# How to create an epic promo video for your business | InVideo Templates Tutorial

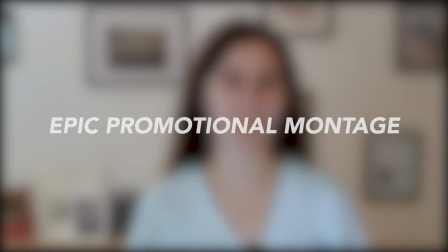0s
If you want to learn how to create an epic promotional montage for your service, you've come to the right place.
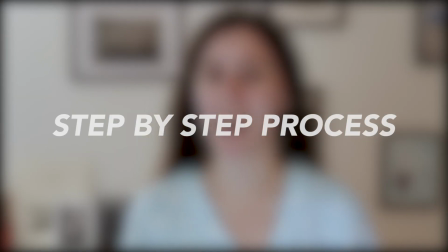5s
I'm going to show you the step-by-step process I used to create this montage.
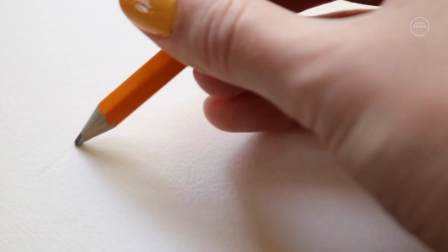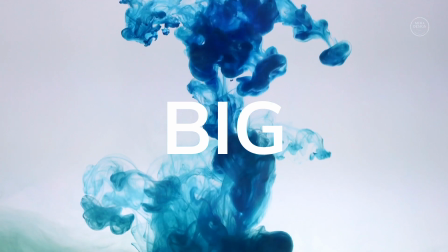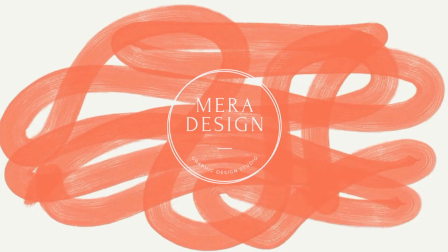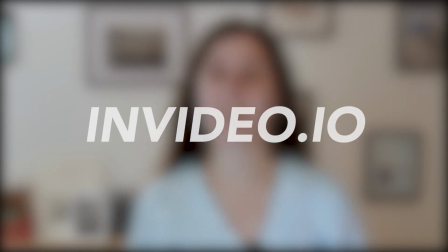26s
I used a free online editor called InVideo, and I created it using a ready-to-use template, which made it super easy. And the best part is, you can do exactly the same thing. You can find the link to the template I used in the description below, and you can go ahead and follow along. Let's get started. So the first thing I'm doing is opening up the template.
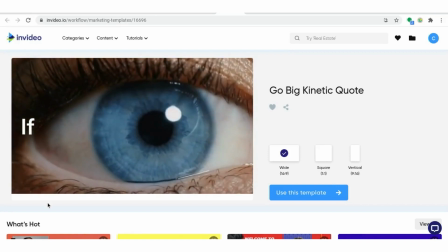47s
Again, you can find the link to this template in the description below. This template already has scenes that cut to the music. It already has the entire framework that you need for the video. All you have to do is fill in your own shots. Before we get into editing, let's take a look at the template to see what kind of shots you can utilize of your service to make this montage your own.
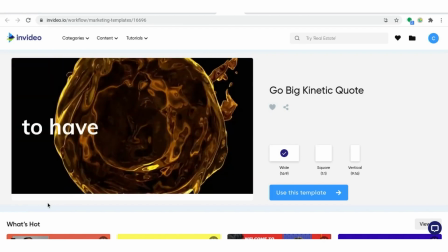67s
So as you can see, the first couple of shots in this template are match cuts, which basically means they look similar. In this case, each shot is showing the visual of some kind of circle. You don't have to use circles, but think about how you could use match cuts to represent your service. For example, I'm going to be making a montage for a graphic design service. So in my case, I used a match cut between a pencil and a digital drawing pen. Another example might be a photography service. You could use a close-up of an eye because you as the photographer are looking through the camera,
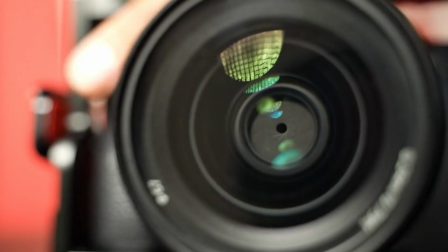99s
and then you could match that with the lens on your camera, which, like an eye, is circular, so those two could match together. And another example might be a salon. You might do hairstyling, and you might also do makeup.
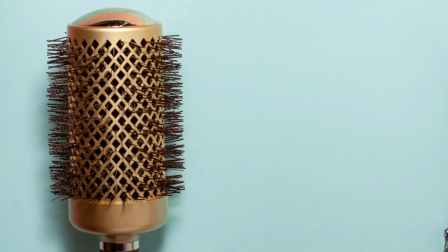111s
Think about how you can use the tools that you use in your beauty salon and match them in each cut. Those are just a few examples, but whatever service you have, just think about how you could represent it through match cuts. Once you've gotten a few match cuts, you're gonna wanna get some shots that just really represent your service really well.
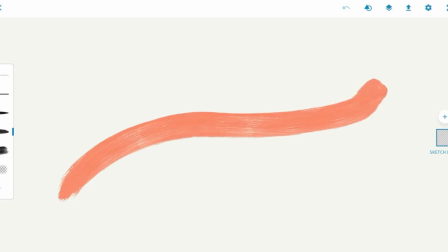126s
So for the graphic design company, I took a screen recording of the graphic design process,
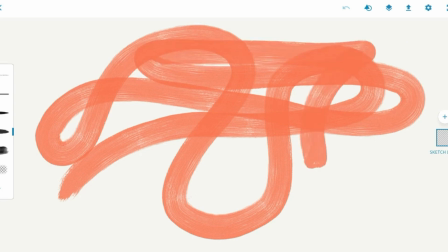131s
painting digitally on the computer, and that fit really well in the template and, of course, represents the business really well.
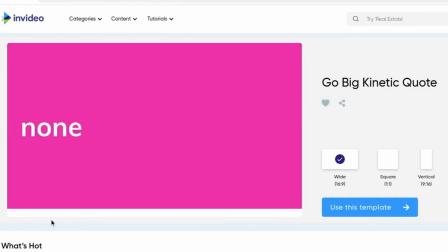138s
Also, as you can see, the template has some words built into it, so think about how you can change the words to make sense for your company. This is where you can get really descriptive. If you have a slogan, feel free to add that in. If not, just describe your service through the words. Now let's go ahead and get into the editing process.
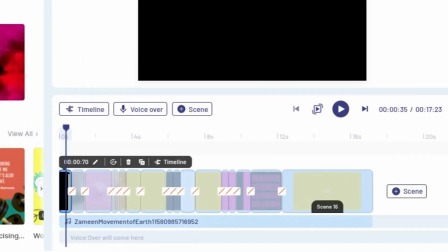156s
All right, so as you can see, if you look at the timeline on the bottom, everything is already added in. You can just go ahead and replace the footage that's in there now with your own footage. I'm gonna start by creating a folder to keep my footage organized.
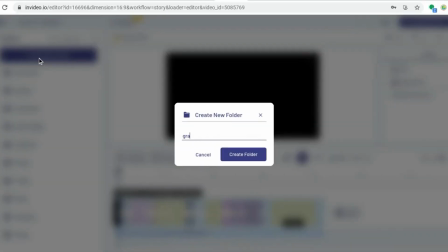168s
So I'm gonna call it Graphic Design. And then I can just upload all of the footage that I have into that folder to keep it separate from whatever other footage I might have on my InVideo account.
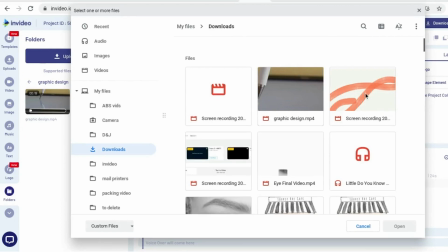178s
Then I'm gonna go ahead and upload the video files that I need, including the screen recording.
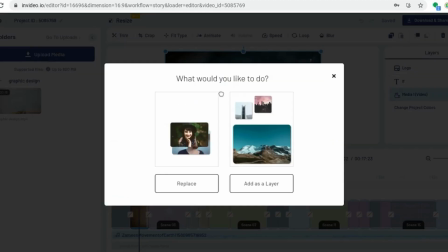184s
Okay, so I'm adding in my first clip just by dragging it onto the video that's already there, and then I'm gonna go ahead and hit replace.
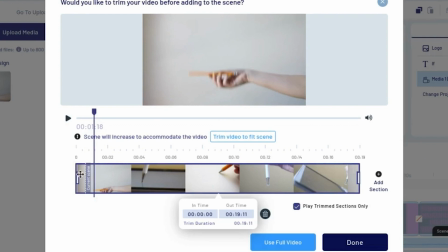190s
And now I'm just finding the section of the video that I want. So again, for my first match cut, I went with a pencil, which matches with the digital drawing pen or the stylus that you use for graphic design.
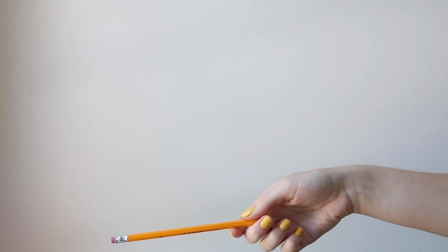201s
And what I did is I kind of threw the pencil up in the air, took a shot of that, and then for the next shot, I threw the stylus up in the air and caught it so that I could cut right in the middle and make it look like I threw the pencil and caught the stylus. Feel free to copy me on that with whatever tools you use for your service-based business.
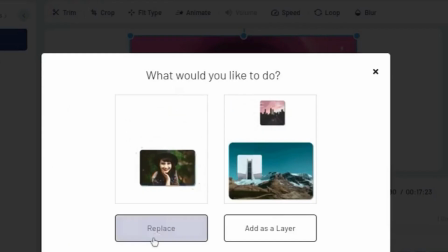220s
And then I'm just doing the same thing again for the second shot, dragging it on, and now I'm finding the spot that I want. Once you find the starting point that you want, you can go ahead and just hit trim video to fit scene. There's a button up at the top of the trimmer, and that will automatically trim it to fit into the template that you're using.
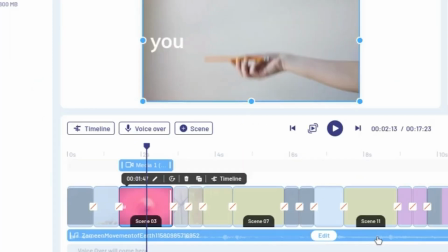240s
And then just go ahead and hit done. And now that's been added. So I'm just gonna go through first and replace all the video clips that are in there already.